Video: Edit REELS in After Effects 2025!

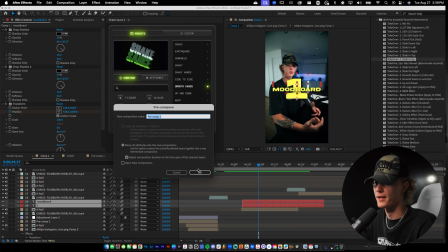(13:57)
then i'm going to do the same exact thing pre-comp and then i'm going to go ahead and add our shake double click smooth hands hit enter literally
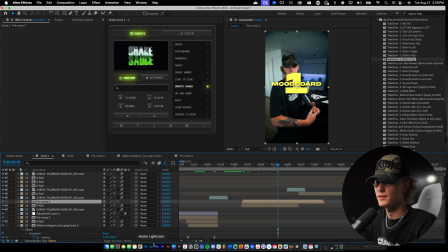(14:04)
done for you just go back to your comp and it's done and then I'm gonna actually just add like a quick mood board photo so
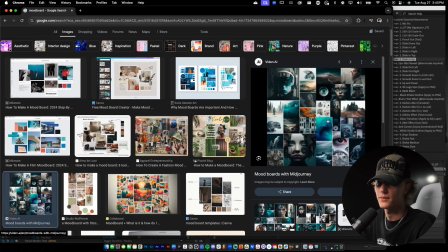(14:10)
mood board um let's just say let's just copy this one why not for tutorial's sake this looks a little scuffed 100%
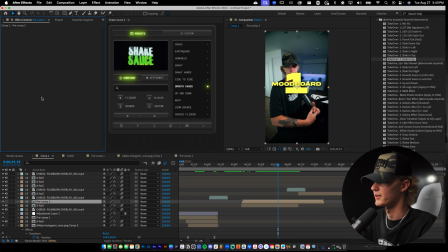(14:17)
looks scuffed but ideally you're gonna be sitting here spending the time making it look pretty I'm just trying to show you how to go ahead and actually do it for yourself
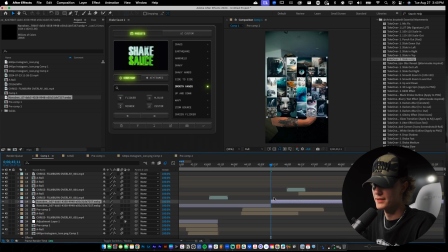(14:23)
so drag and drop this on and then let's say we also just want to add like the mood board in the background so let's go ahead and do something like that let's duplicate the actual a roll video so it's duplicated and like do the keeper thing again fire and then i'm also going
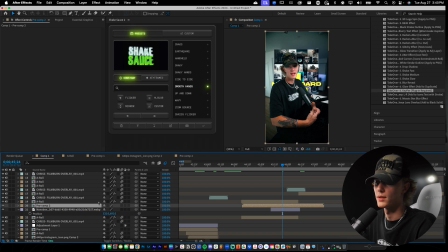(14:36)
to move the text above the um the mood board if that makes sense or the a roll as well so just like so and then we can mess around add our saucy little presets dragging it in i'm going to go ahead and just pre-comp this before we go ahead and do that
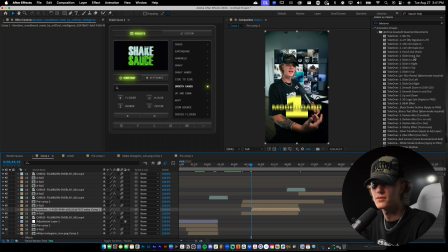(14:50)
just like so and we're just going to drag and drop the slide in up or let's just do slide uh in top so it comes down from the top so it'll come down just like so add our motion blur and let's play it through so here's what it looks like with the uh
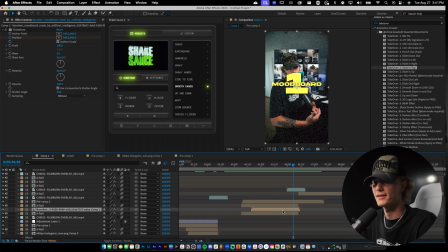(15:05)
the preset applied just like that again i'm just gonna go in here add our saucy little shake sauce too which by the way if
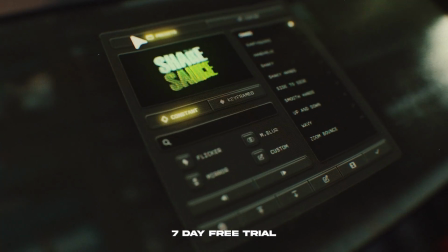(15:13)
you guys want to go ahead and cop it down below feel free to check it out it is free for seven days your first seven days you need to try it out see if you like it if you don't then hey no worries just don't buy it you know i'm saying not that big of a deal I love shake sauce. So good. It's got the mood board. It's got the little shaky shake. It's looking killer.
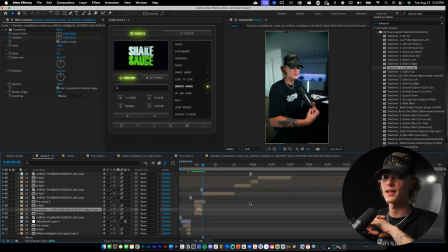(15:32)
And then legitimately, you just repeat this entire process for the entire edit. Again, just making it look pretty. Slap on some animations to it, which real quick, actually, because I didn't think about this. Let's go ahead and just add the rounded corners effects to our mood board.
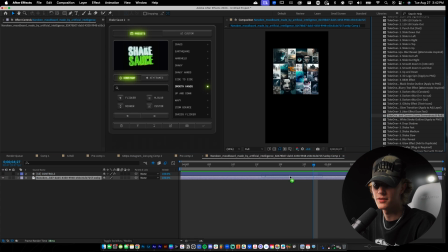(15:47)
I have a thing that rounds the corners for you on the mood board, which you can see now the edges are rounded and it just makes it look so much more clean a little bit more put together like you actually thought about what you were doing a little bit like just those little
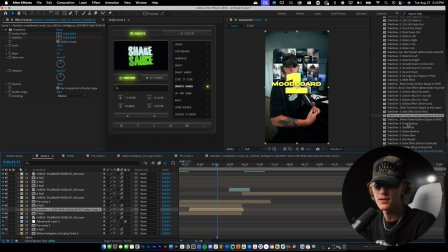(15:59)
details matter a lot and let's say hey screw it bro let's go ahead and drop throw on a drop shadow like that just makes it look so much better you can duplicate the drop shadow too if you want to make it look actually darker like come on bro tell me that ain't saucy dog that's fire and let's say hey maybe you want to add some fake depth throw on some uh blur you know i'm saying like that looks like it's actually there you know it's pretty sick looks like it's actually in the scene, you know? So anyways, guys, just get very creative with your reels on After Effects. Like you literally have the power of After Effects at your disposal when you edit reels like this. So you can actually make your scenes look absolutely nuts, absolutely crazy without having to go back and forth between Premiere Pro and whatnot. Now, one thing that is kind of annoying in After Effects is you don't have captions unless you go ahead and buy like a script, which I'm honestly planning on playing around with that because that would be very cool. But for all of you guys who love working inside of after effects i think this preset pack is like a must for you whether to create short from content or you're just creating other effects and like these movements are kind of something you use a lot like just check it out you know what i mean like why not to me i think it's a freaking dope pack it's a super simple like it gets your basics out of the way so you don't have to sit there and play around everything's really done for you but anyways thank you guys so much for watching this video please leave a like comment subscribe down below i hope this video was helpful personally i really don't know if i'll be switching over full time to after effects for reels simply because they don't have captions but if they introduce captions into after effects that'd be a game changer but again like i said thank you for watching remember take action take over i'll see you guys in the next one peace